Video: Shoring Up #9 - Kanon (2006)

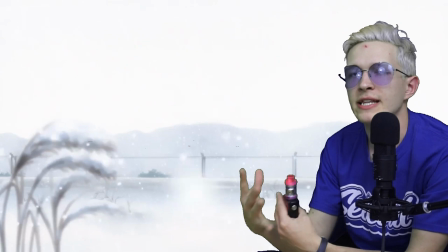What's interesting about the setting is the fact that the entire story takes
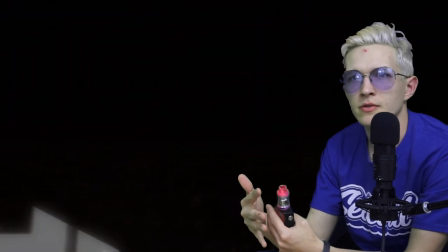place in the town's wintertime period.
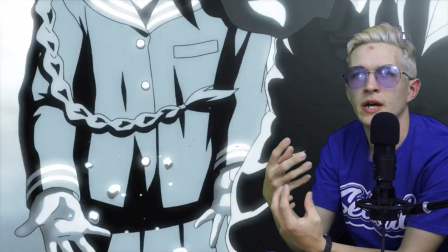And this has a lot of potential that canon utilizes in terms of metaphorical imagery that are very
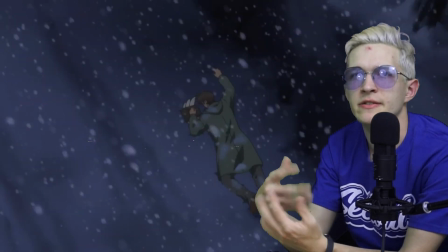unique to the wintertime setting and the ideas of snow and rebirth after winter.
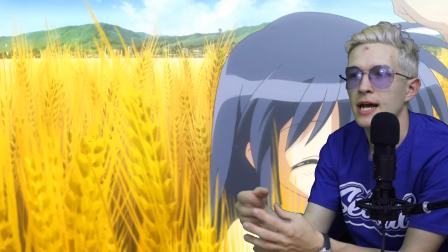But it also uses it for making the flashbacks that happen look visually distinct because they're not set in the wintertime.
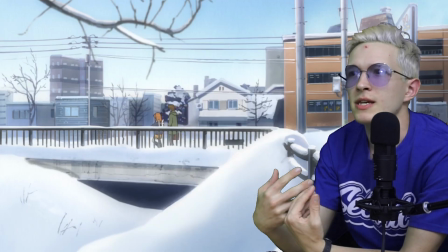But the thing that just stood out to me is that But wintertime is kind
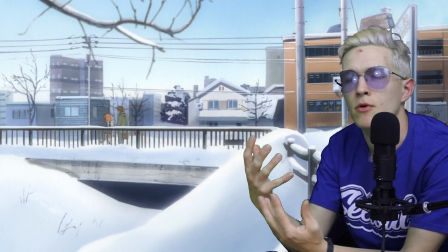of seen in a lot of shows as a more transient type of, like,
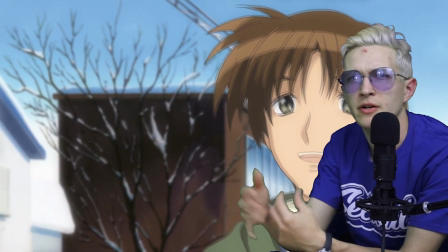time period, you know?
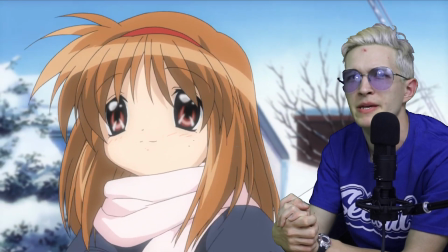If a show does show more than one season, usually winter is not going to be, like, sticking around for any longer than any other, you know, any other season.
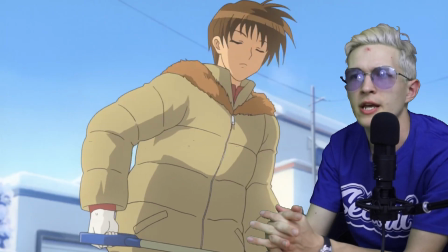It's just a very interesting way to visually set itself apart. Because even though you do see wintertime in Clannad, you never see it in air.
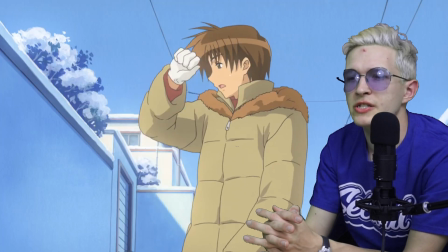You know, air is based in the summertime. time, but it just immediately calls out to me that they are
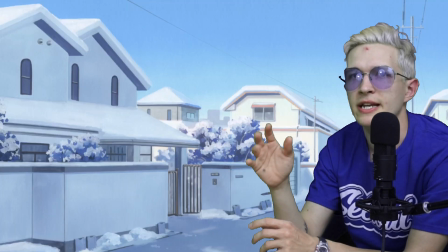already thinking about the fact that they have to set themselves apart visually,
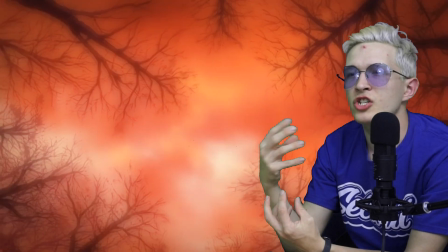and just the way that they play with colors,
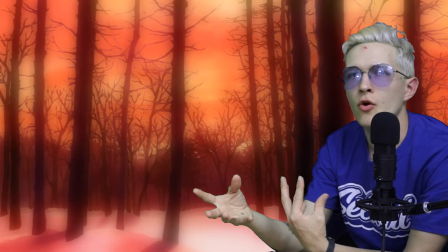you know, the way that they use the fact that snow reflects a lot more light than, you know,
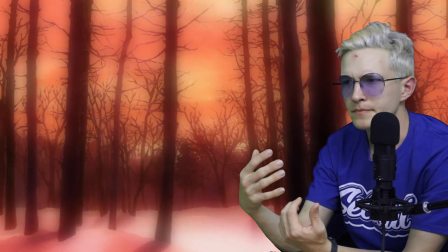anything else, you know, in terms of the seasons, it's a very distinct thing, you know,
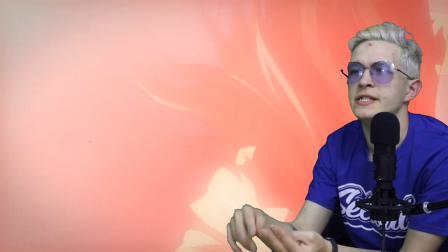they play with oranges and reds and purples in the sunset, you know, They have the glint of the sun off the snow.
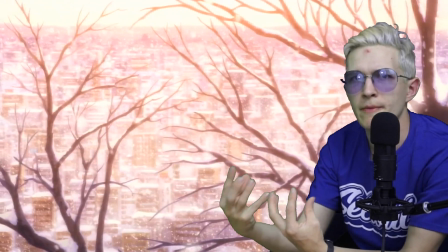They really, really use everything in the setting to the maximum advantage, and they create a lot of beautiful backgrounds when they do it.
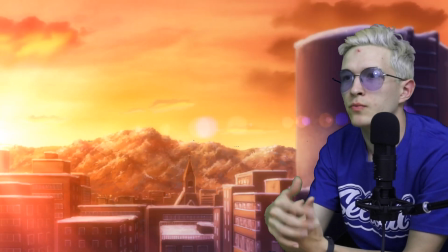And I appreciated that, and I thought that it was a really interesting choice,
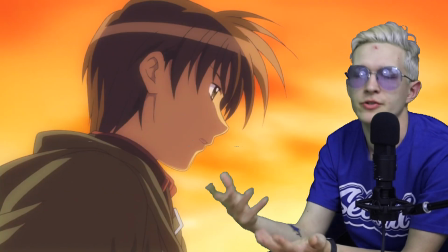which I'm pretty sure the entire visual novel was also set in the wintertime,
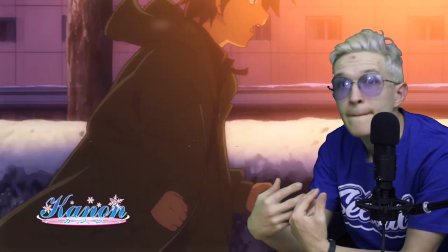but that's beside the point. it's very interesting to to me to be able to you know go through a lot of you know romance or slice
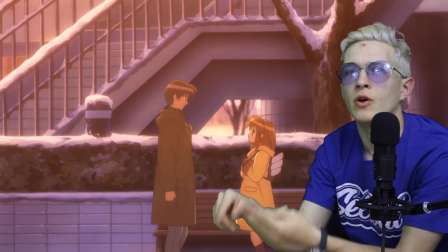of life shows and have winter time be you know the christmas episode or you know it's only two episodes long in a lot of cases no canon is set entirely
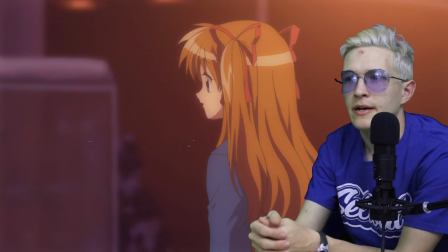during the winter time and i really appreciate that i think it's very uh it's very distinct it's very interesting to to to have
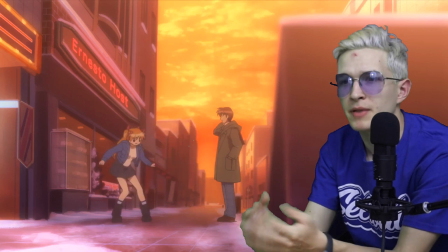a show do that and to and for it to not get boring you know like i said they play with the color palette that snow and the chillness of
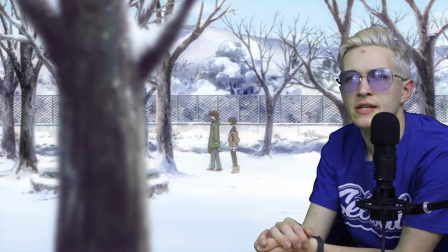the atmosphere really offers and it's uh it's really good it's really interesting it's really good and you know if you're into like just different
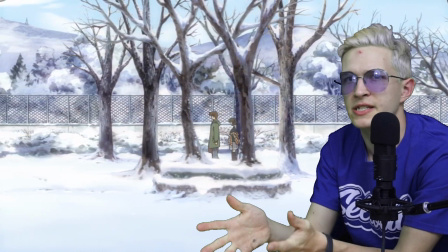types of backgrounds uh i think this is would this would appeal uh
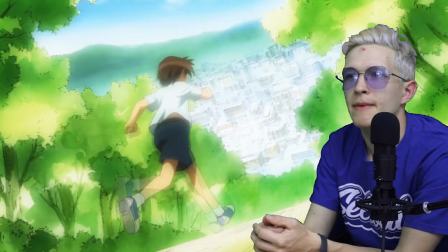but also you know like i said air is set you know entirely during summertime and by and large in a lot of ways like spring and summer are of
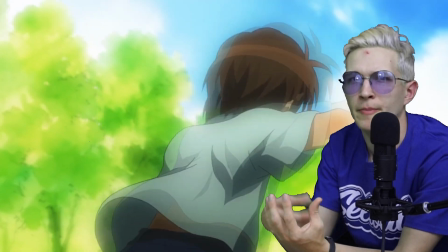represented in terms of their color palette almost the same way falls
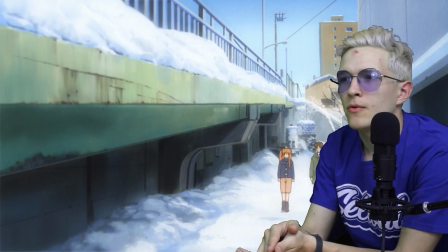sometimes you get that color change of you know the leaves but not all the time so it's it immediately i can't say it enough
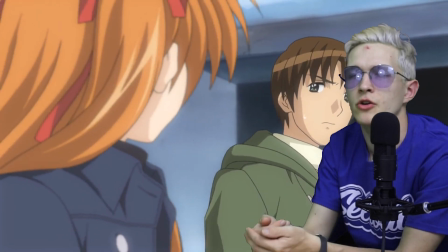it immediately sets itself apart and you immediately know that you're watching canon because there's snow on the ground
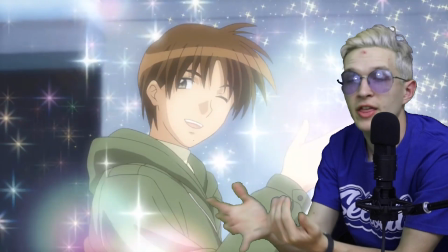everywhere so uh for that alone it would i think draw
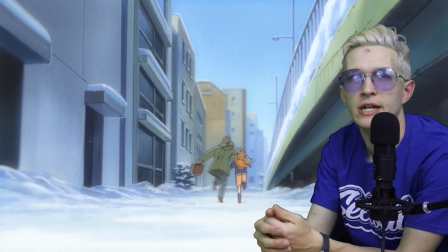attention to itself uh which you know is the challenge that it does have to overcome you
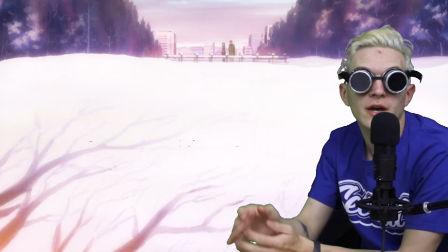know we're gonna look at a lot of comparisons between canon and air in this video and
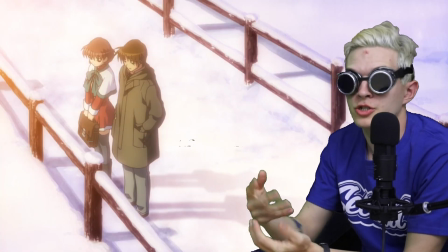one of the ones that should be immediately obvious is that canon is
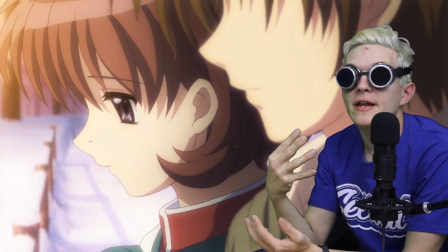twice as long as air but that is not actually
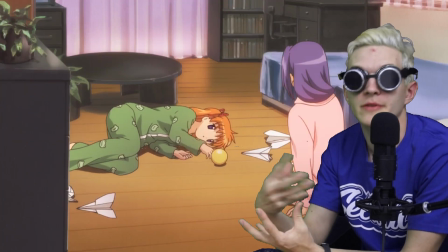like something that it has in in terms of advantage because even though canon is
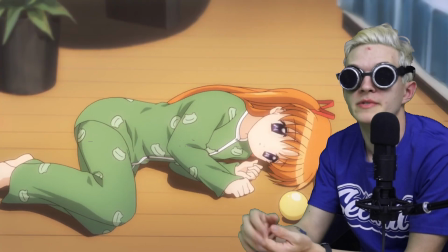twice as long as air it has so much more going on in terms of character development you know plot is the plot is a lot stronger
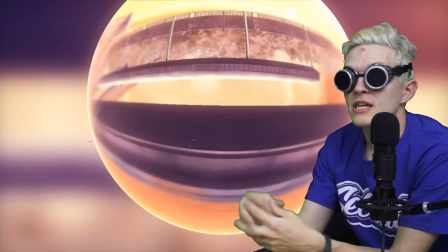and a lot more driving in terms of the show so even though it is twice as long it has a lot more to do and it almost
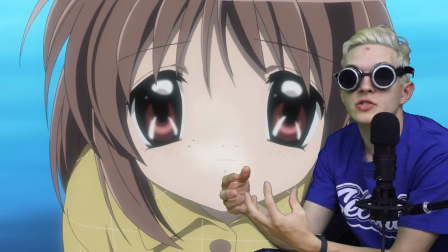has too much to do you know the double time length is almost not enough so canon has to condense a lot of what it has to get done even though it
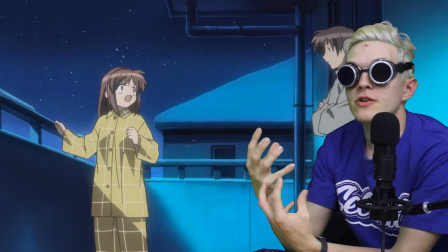is longer and it does this in a very interesting way because they don't have as much time as is really necessary to
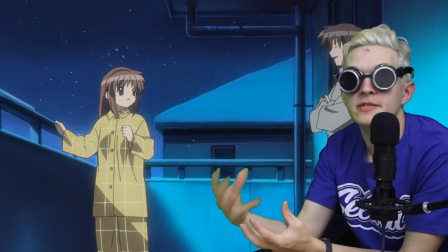really develop these characters to the maximum extent that they actually need.
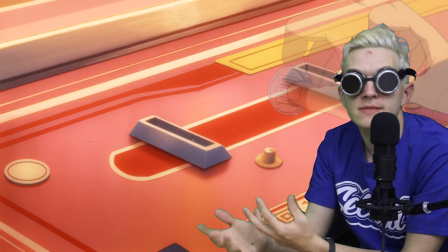They resort to the use of flashbacks, which I mentioned in, you know, my discussion on the setting.
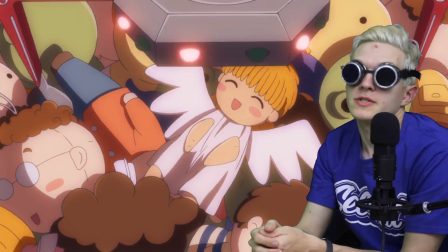And in my video, my scripted video, about the differences between canon and Clannad Afterstory in terms of how they use Deus Ex,
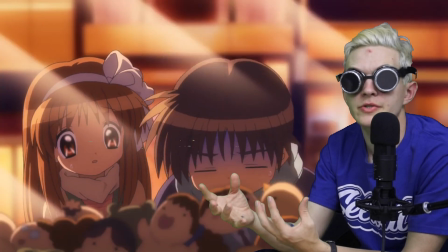I talk about how the flashbacks are used to use the language of that video as a proxy
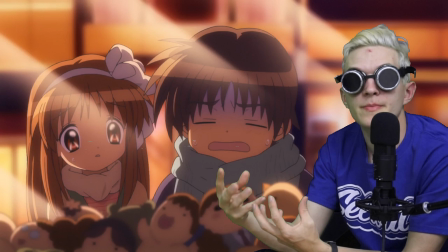to the actual events in the show particularly between Aiyu and Yuichi because you've
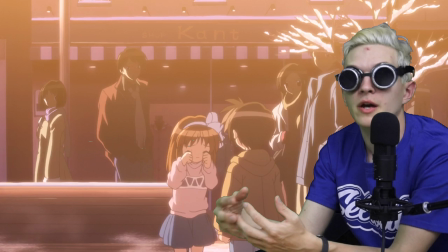got all these different character interactions going on so they can't really fully devote
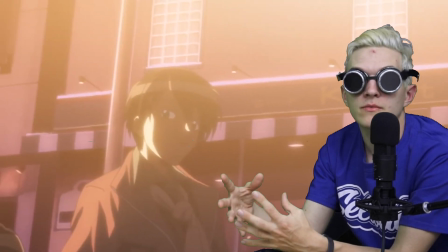all the time that they absolutely would necessarily need to to the
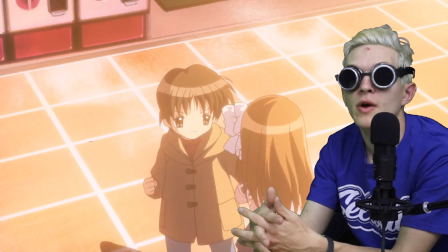main couple of Aiyu and Yuichi so in order to develop that to
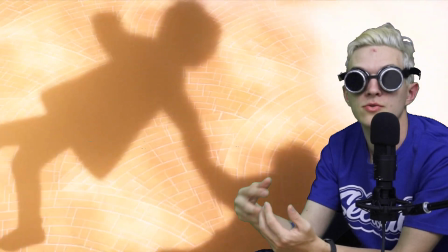a point that you actually feel something to you know toward these two characters and want
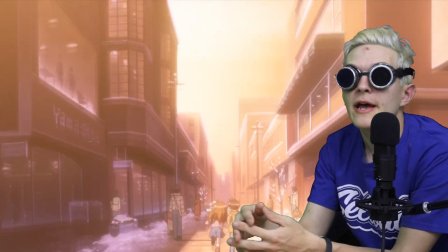to actually see them happily together they use flashbacks in order to
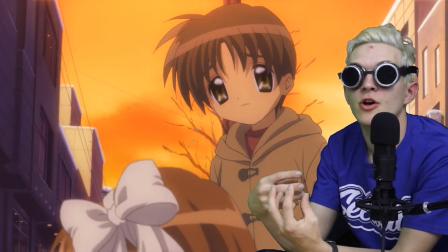kind of build their relationship even though nothing's actually happening in the present it's a very
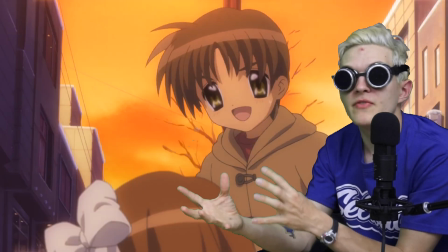clever use of it and on top of this the flashbacks also act as thematic
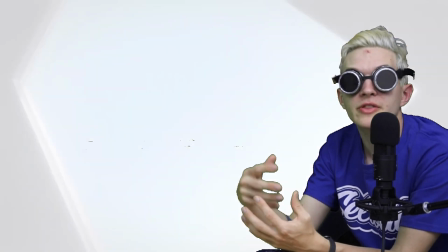loops to always be there you know the episodes always open with
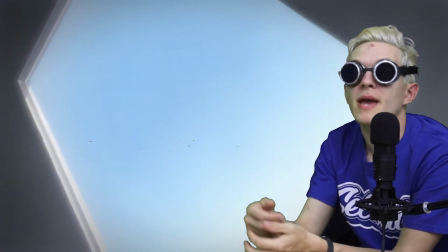IU narrating about the dream and then you have the flashbacks which are
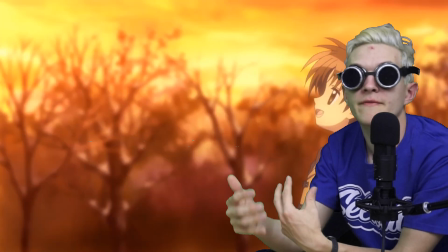always also there reminding you of the importance of the dream and
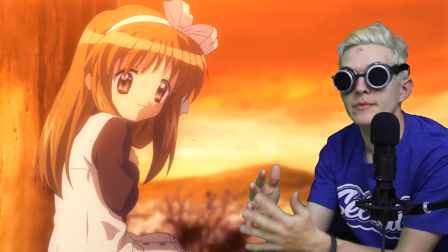it's never explicit canon never really tells you why this is so important
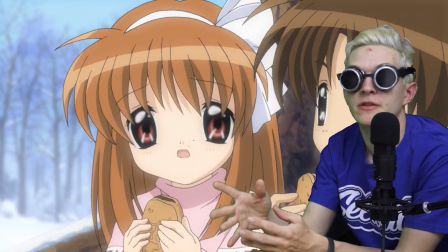but it keeps it very very much in the forefront of your mind throughout the entire show's
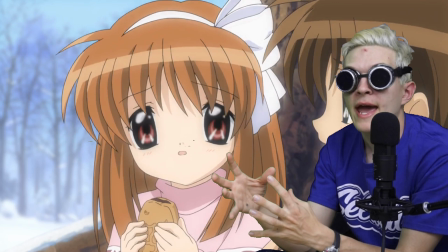run and it's just a very clever use of how to condense character development into
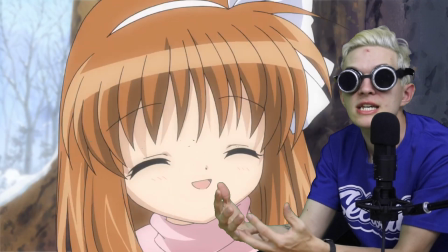a much shorter time span than you would typically need for this kind of story to work effectively.
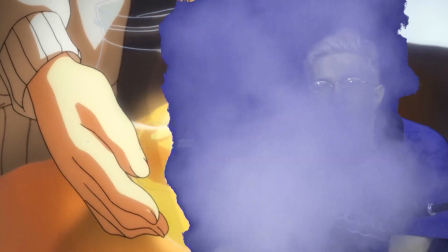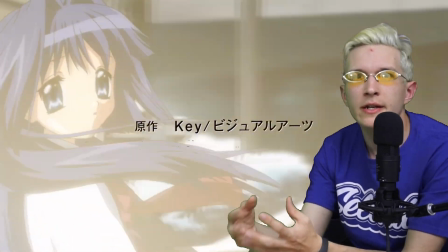So, so Canon, not here, so Canon being a key adaptation of a visual novel,
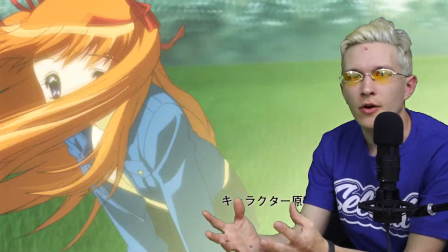just like all of the others, has to deal with, you know, the fact that there are multiple arcs or multiple paths,
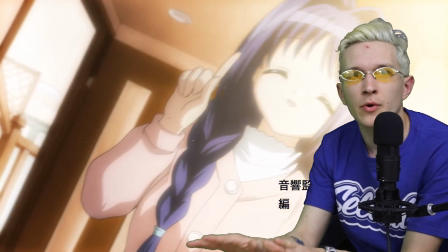rather, for discussing it in visual novel terms, multiple paths for the main character to go down in terms of the romance options with the girls,
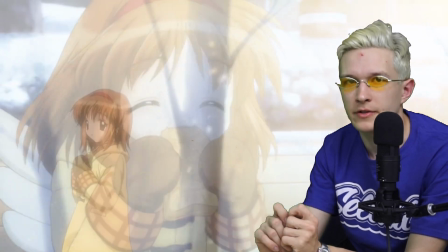and each one handles it slightly differently, and I think canon does it best.
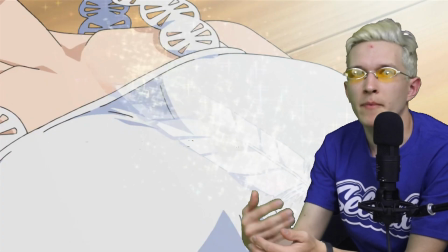The way the heir does it is to just kind of, like as we discussed in the last video, just kind of buy the numbers,
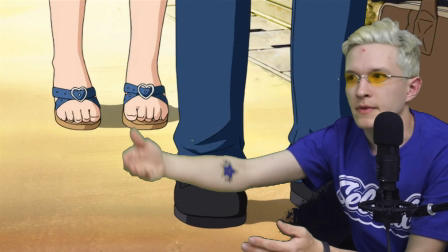you know, meet girl, deal with problem, and never see them again. Now in Clannad,
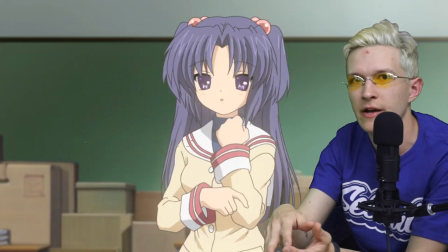it kind of just front loads all of the side characters or all the side girls' stuff into the very beginning so that you can then have everything else,
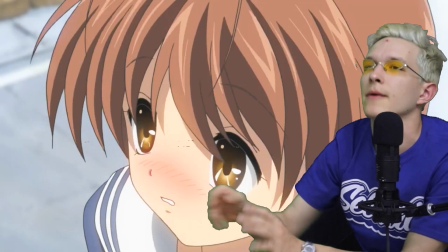you know, happening afterward be just about Nagisa and Tomiya. But Canon does something completely differently.
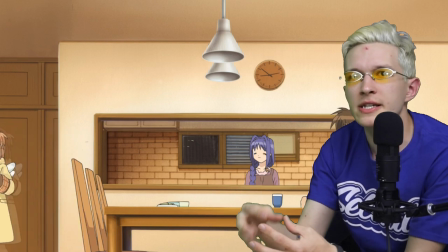It actually mixes every single character arc into the exact same timeline.
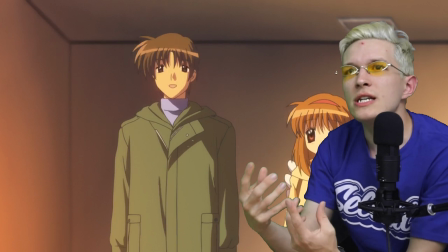And what I mean by this is that Yuichi does not meet all of the girls in like a
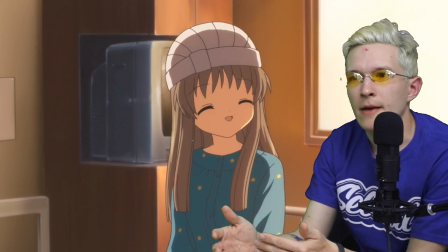sequential order. he just meets all of them and is interacting with all of them and dealing with all of their issues